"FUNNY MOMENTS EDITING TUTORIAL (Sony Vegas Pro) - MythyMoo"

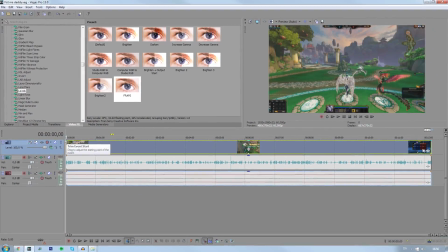0:00 Yo what's going on everybody this is Smith and welcome back to another video. In today's video I'm going to be showing you how I edit my videos. First of all this is not to say that everyone should edit like this. This is just how I personally do it and how I like doing it. So if you're an editor or you want to get into editing I'm going to be showing you a few tips. Okay so the first thing I do is take my gameplay and my voice and import it into Sony Vegas.
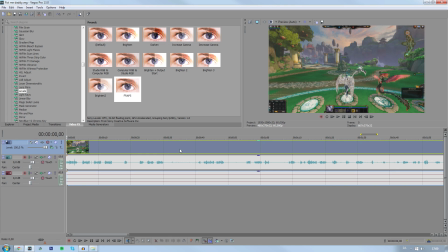0:19 Then I synchronize the audio and the gameplay so it fits and then this is very important.
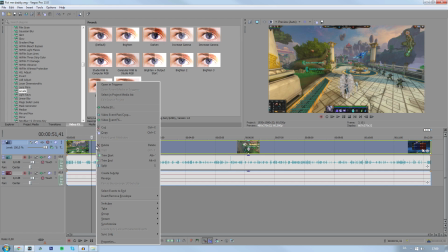0:23 Every time you import a clip into Sony Vegas you should always right click, switches and disable resample. This is very important since your videos will look like shit if you don't. Next step is going to your properties. You can do that by pressing alt and enter and then you'll see your settings in here.
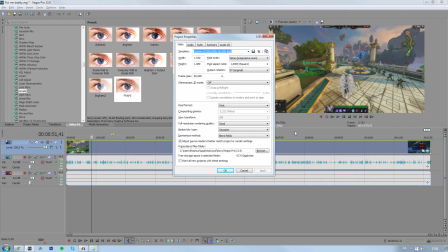0:37 Now if you have Sony Vegas 13 like me, it can auto adjust it. But if you don't, you can just go in here and change whatever you want. So these settings are basically what you're going to see in the video preview up in the right corner. And these settings should just match the rendering settings we have later. So first of all, I record in 1080p, 60 frames per second. You can also do 720p with either 60 or 30 fps.
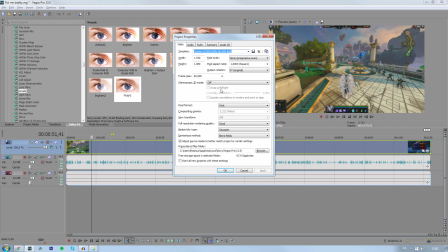0:55 It's up to you. The editing itself shouldn't be that much different. But in 60, it just looks a lot more smooth. Okay, so this is also very important for your video.
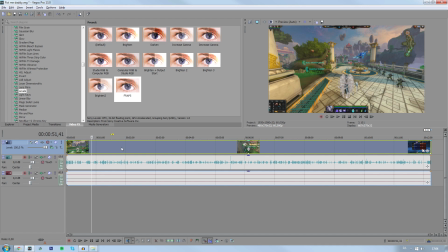1:02 If you record with, um, Freps or DxTory or something like that, you might sometimes look at your clips and be like, this is way too dark. And that's because the recordings are fucking raw as shit. To fix this though, all you need to do is go to Video Effects, go to Levels, and I've made a little preset here called Freps.
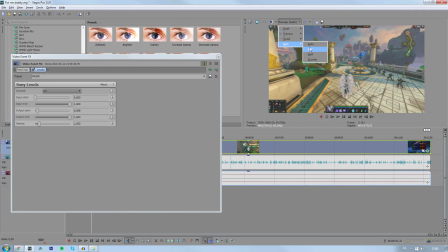1:17 So I just drag it onto my video. And as you can see, it'll then fix this. Instead of it looking dark like that, it'll just fix it up a little bit.
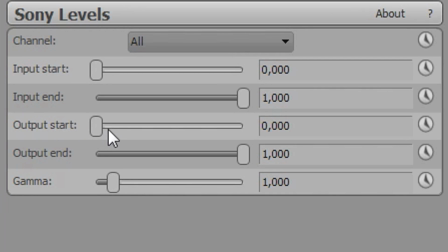1:24 Doing this is very easy. Just take a default, drag it onto your clip, go to the output start two last numbers gonna be six and eight and that's it okay
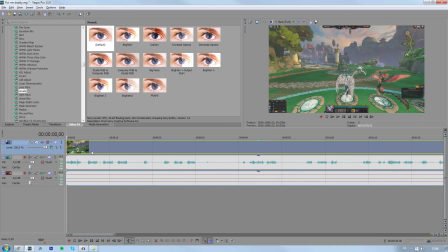1:32 we've got all the basic shit down now so it's time to edit okay so if you've used vegas before you know that s splits clips this is obviously important to have these shortcuts since it'll increase your editing speed so what i personally do in my videos is have an intro first here yo what's going on everybody this is smith and welcome back to another video great so we've got that as you can see the waveform just goes here and ends
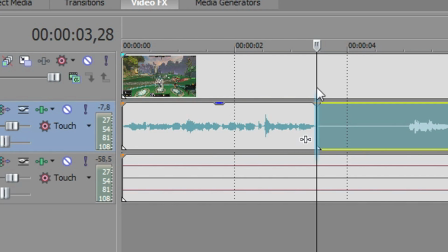1:51 here so i go to the end of the waveform press s go to the top so it splits all the way now we have the intro there then i say
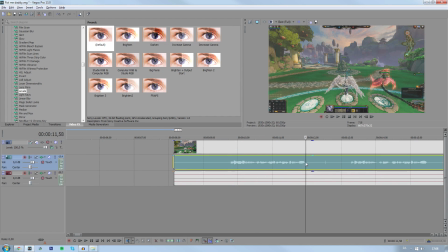1:57 something like in today's video we can be playing some thanatos fucking nerd so we just take this clip as well as you can
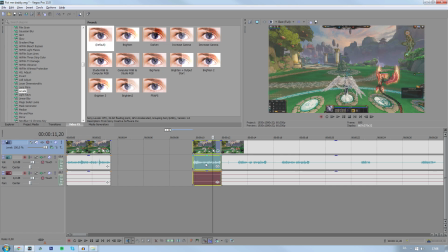2:04 see very easy because the waveform just goes up and down we got ourselves this little clip here this is what we call a jump cut so we don't have any like awkward pauses or anything so it'll sound like this now yo what's going on everybody this is smith and welcome back to another video in today's video we can be playing some thanatos so there's no pause it's just like straight talk and i personally think it makes it more entertaining.
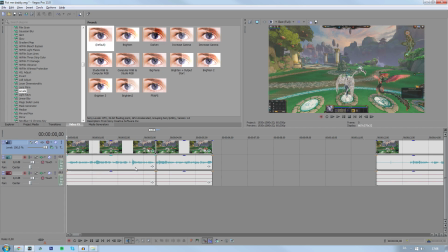2:21 Now if you just play this as a video it looks very very boring and plain. So what I like to do is do that little zoom effect in the beginning of my videos. To do that you just go to the pan and crop tool or right click and go to video event pan crop. You'll see this window.
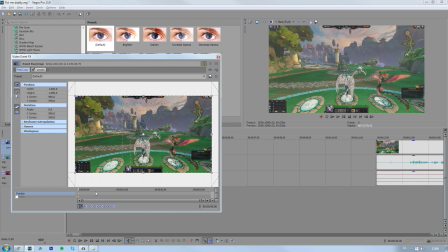2:34 Now if you have any editing knowledge at all you'll know that keyframes is the way forward. Down here we can make keyframes right where we can zoom and spin or whatever we want to do. Also make sure to have these two tick down and then we just zoom all the way in. There's no meshes for this this is just whatever.
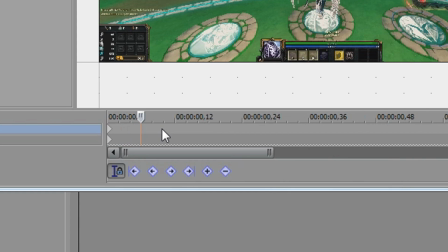2:46 Then on this little timeline down here we'll zoom in by using our mouse scrolling wheel we'll then go to about six frames and we'll then
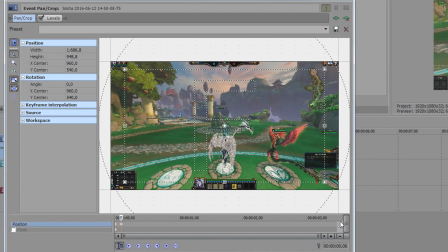2:52 zoom out almost all the way out about here then we go to the end of the clip and we just right click and restore now if we preview
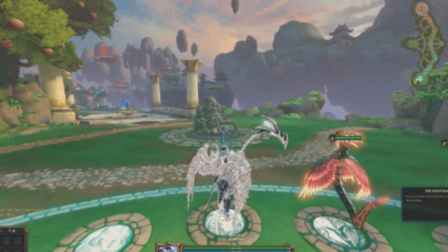2:58 this you'll see that they'll have a little zoom effect yo what's going on everybody this is smith and welcome back to another video in
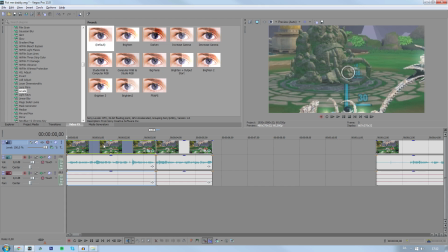3:04 today's video and that just looks a lot better also to add a bit of smoothness just add a little fade you can do this with all clips by going
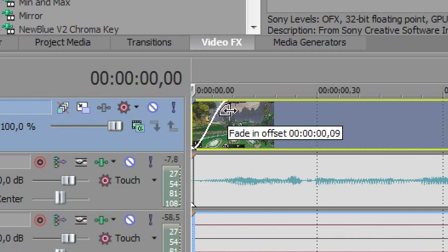3:10 to the top corner and just dragging do that maybe like nine frames whatever and we'll have a very smooth looking little yo what's in another
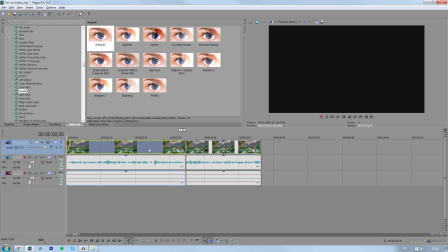3:16 way the zooming effect it looks really cool now to add to this smoothness this is a thing a lot of people don't know that is that in this
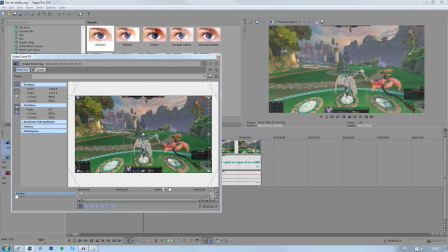3:23 little pen and crop window right we can see the keyframes down here you can actually change what the keyframes do by just right clicking on them i'm not sure if you can do this in all versions or if it's only 13 or whatever but if you can do this this will definitely help
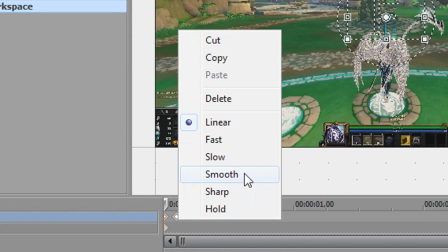3:33 i go to the end and i drag like this i then right click on one of them press smooth and then you'll see that they're all blue
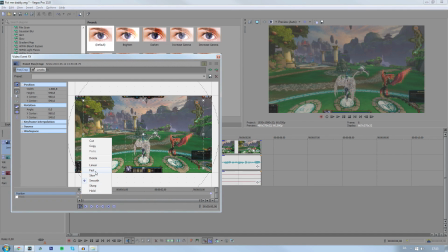3:39 now then you go to the second one you right click on it and put it to fast so it's blue green blue it's going to make
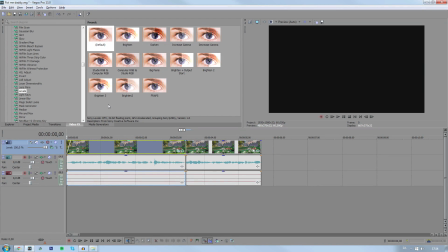3:44 it look a little bit smoother and it's a very good trick to know and I'm gonna get into that later as well so if you check it out now yo what's going
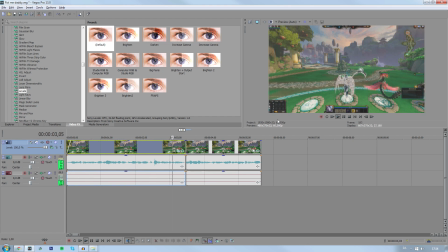3:50 on everybody this is Smith and welcome back to another video looks really good so so when I start a new project
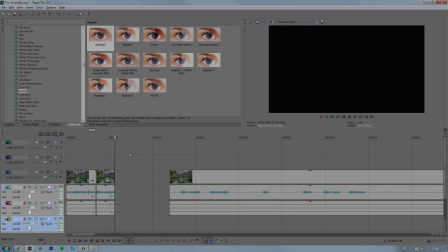3:55 I normally start with three video tracks and three audio tracks you just right click and add them or go to insert an audio and video track our first
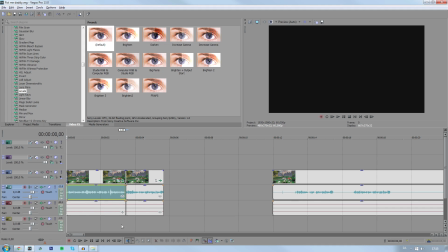4:02 audio track is our voice second is gameplay and third is background music and up here we just add text or whatever right so now I'm
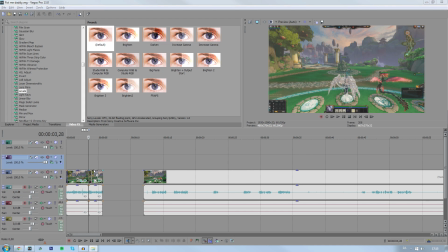4:09 gonna show you how I do my little profile picture animation thing so if we drag it in above the other layer obviously we'll see that we've got my
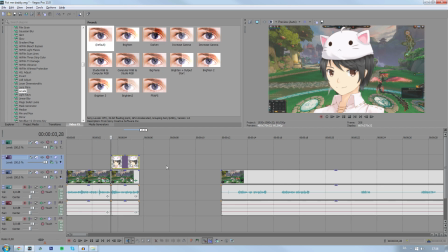4:15 little picture here it's a png so there's no background and shit here's another important step you've probably seen this all you experienced it yourself is
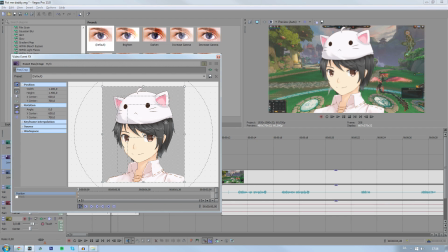4:21 when you go to the pen and crop you'll see that if i move my picture to the sides
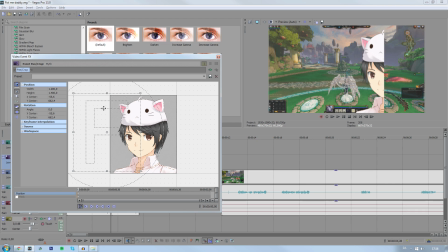4:24 it's gonna like cut off here because that's the original size of the file which sucks because maybe i want to like come in from the side and shit but i can't because that's just an
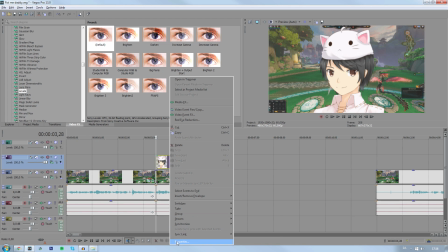4:33 invisible wall so to fix this right is what you do is you go to properties is you uncheck maintain aspect ratio and
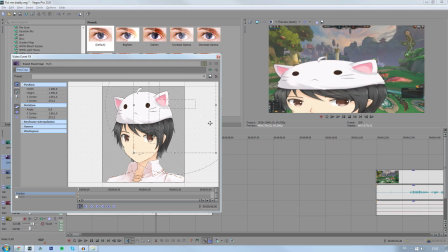4:39 you'll see that it gets really zoomed in looks disgusting but now you can move it wherever you want but then again you don't want to look like a stretch fuck so
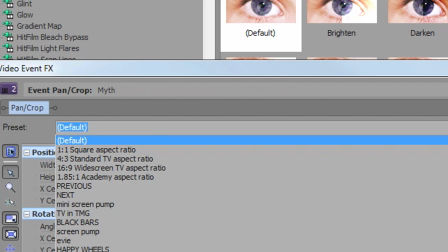4:45 what you can do to fix this is actually just go to the preset option up here and then we click 16 9 widescreen tv aspect
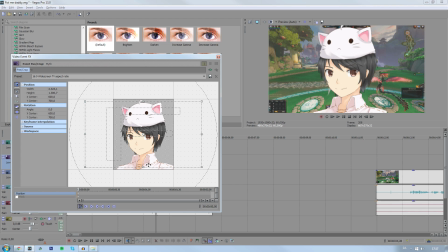4:52 ratio and that's it so if you zoom out we've now got our original picture but we can move it wherever we want okay so when i use my picture i like to make it pop out when i say something right people will think i would just go here go six frames then go up so
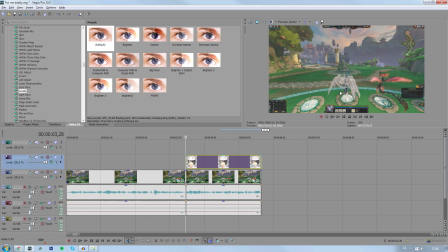5:05 first of all you'll see that it just abruptly stops when i have it on linear just look at this if we put it on smooth it'll
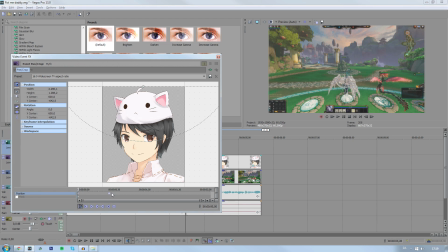5:12 look like this and it looks a lot better than the default one but what I like to do is I go to the sixth frame I then take it a bit above what I would normally do go two frames over like that then I take it down a little bit below where I actually want it to be go two frames over and put it in the middle of those two frames that I actually just
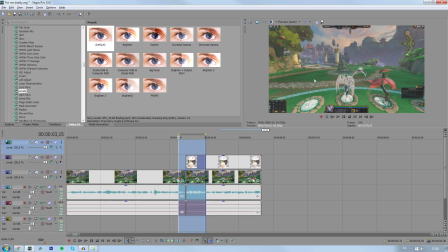5:30 did so come in with a little bounce effect it'll look like this and
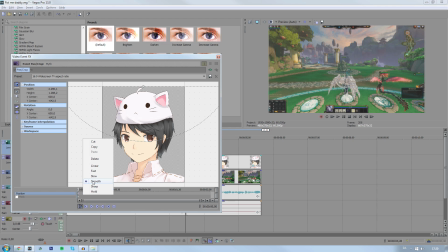5:35 it just looks so smooth make sure that they're all on smooth if you want the best effects if you don't have this option just linear it looks fine It's very easy and it looks very good.
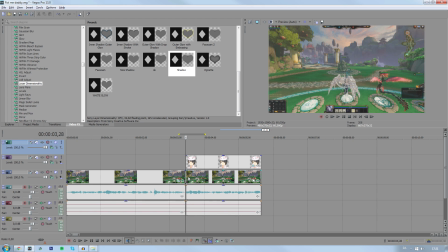5:43 You know, just to make it look a little bit better We're gonna under gameplay and put a little blur. So we're gonna go to Gaussian blur.
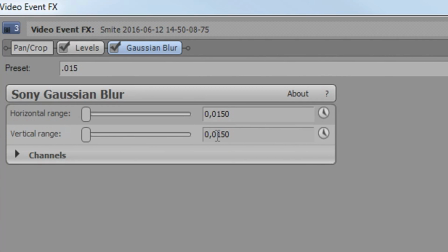5:48 I've made a little preset here It's it's nothing special. It's just 150 and 150 Um,
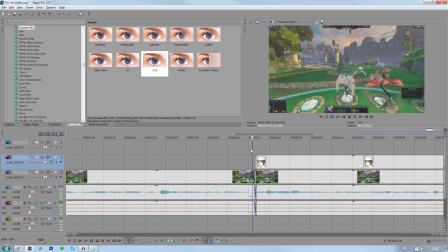5:52 it'll just make a little blur so that it's like I'm in focus now We could just let it be like this well Just from one frame to another blur totally,
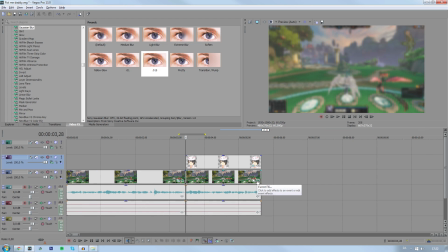6:00 but we don't we don't want that to fix this It requires some more key framing very very simple though We go to the video effects Gaussian blur
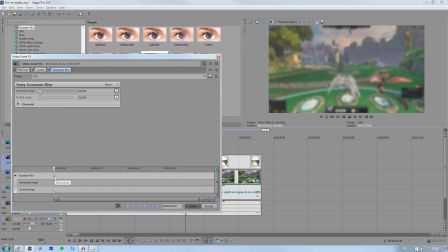6:06 You'll then see these two animate buttons just press them both and you'll have them here So we know that it's six frames over. So we're just gonna put it to six where the head pops up and the beginning is gonna start with Zero and zero so just progressively get more and more blurry again This is not the 100% necessary,
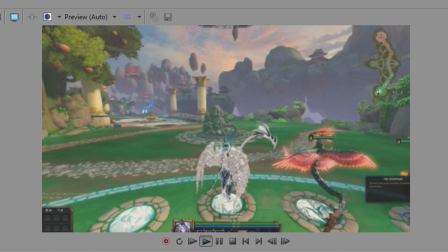6:21 but it's gonna add to that smoothness a lot So now we have this yo, what's going on everybody?
This is Smith and welcome back to another video in today's video We can be playing some Thanatos.
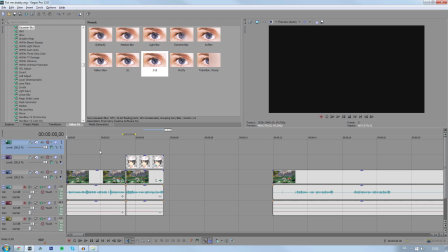6:30 You know, I think that looks really good now when you've got this down This takes about one minute in total just to do this whole process. It's very very easy We're just simply gonna add some music just to give it a little bit You're gonna take it down on so you can
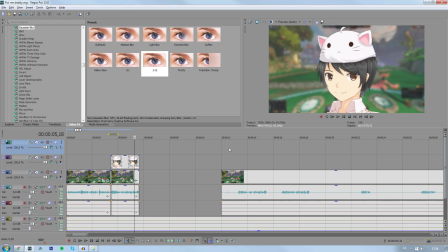6:41 like hear it in the background only This is basically how I edit my videos like all these effects is one thing The other thing is to have
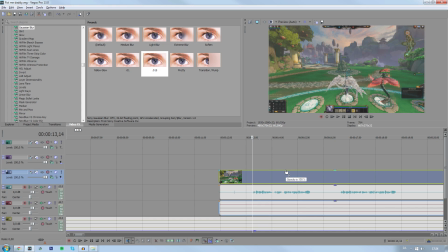6:46 a feel for the jump cuts and shit, you know, it's just like everything else You just need a lot of experience like if you do this all the time You'll get used to it and you'll be speedy as fuck next time.
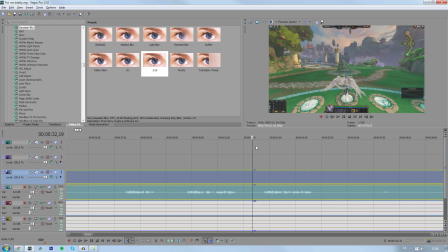6:54 Okay, so to make everything easier You're gonna have your right hand on the mouse and the left hand on the keyboard I usually
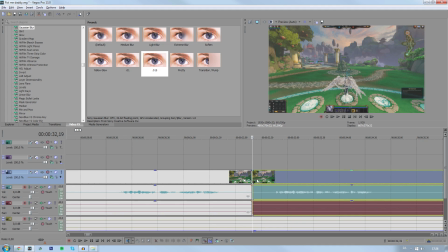6:59 just have my index finger on s because that's what splits and then I use shift a lot and control a lot Now,
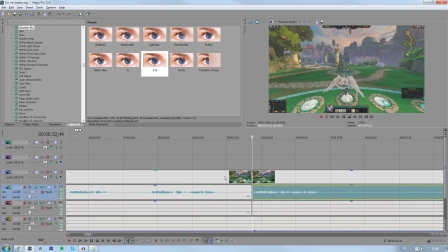7:05 when I split a clip, we need to split it twice here, right? I still like deleting one, one with my delete key.
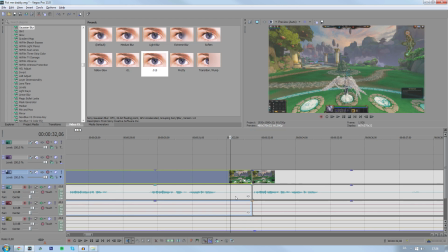7:10 What you can do is you can just press the top one, hold down shift, press the button one, and it'll select all of them.
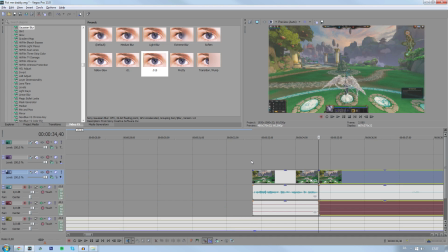7:15 And then one click, boom, it's gone. It's such a small thing, but it really helps. Also, in editing or photoshopping or whatever, control set is the most important thing ever.
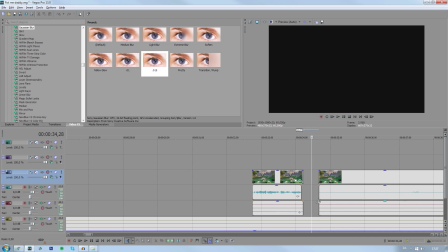7:24 If you made a mistake like, oops, I cut this shit because I'm an idiot, just control set it, and it'll be fucking back to normal.
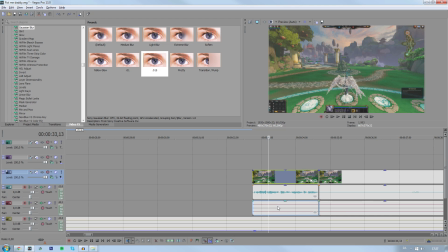7:30 So, you're gonna click the top one, hold down shift, click the button one,
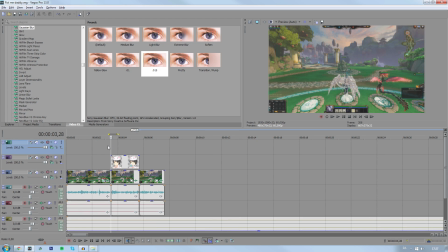7:32 scroll out a little bit, drag them all because they're all selected put them on here and boom so what we've got here is video in today's video we can be playing some thanatos because he's the hand of death and I want to die now that's already very depressing even for my videos when I say shit like that I usually take the music off because it's happy
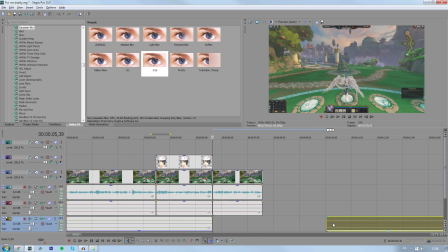7:47 and uplifting so I just like cut it with s and we'll just drag it away now we're gonna add that sad music and a little edit
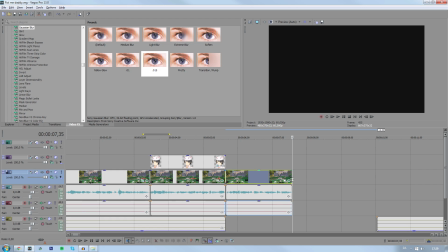7:53 it's the most simple thing you could ever do in editing I then just extend this press
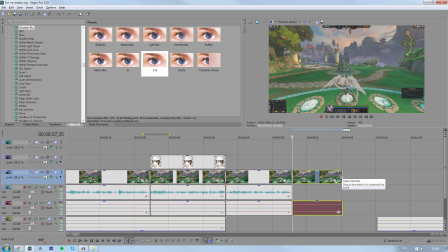7:58 s then I hold down ctrl and you'll see this little wave thing this means you You can make it longer, which will make it slower, or make it shorter, which will make it faster. So we're just going to make it a bit long, so it's slow motion. We're going to normally drag it down, so it's shorter. Now, in the slow-mo, we're going to zoom in.
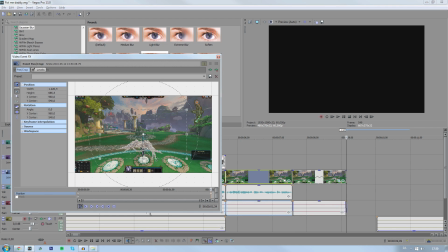8:13 Just go to the end of the clip, zoom in slowly towards Thanatos or whatever.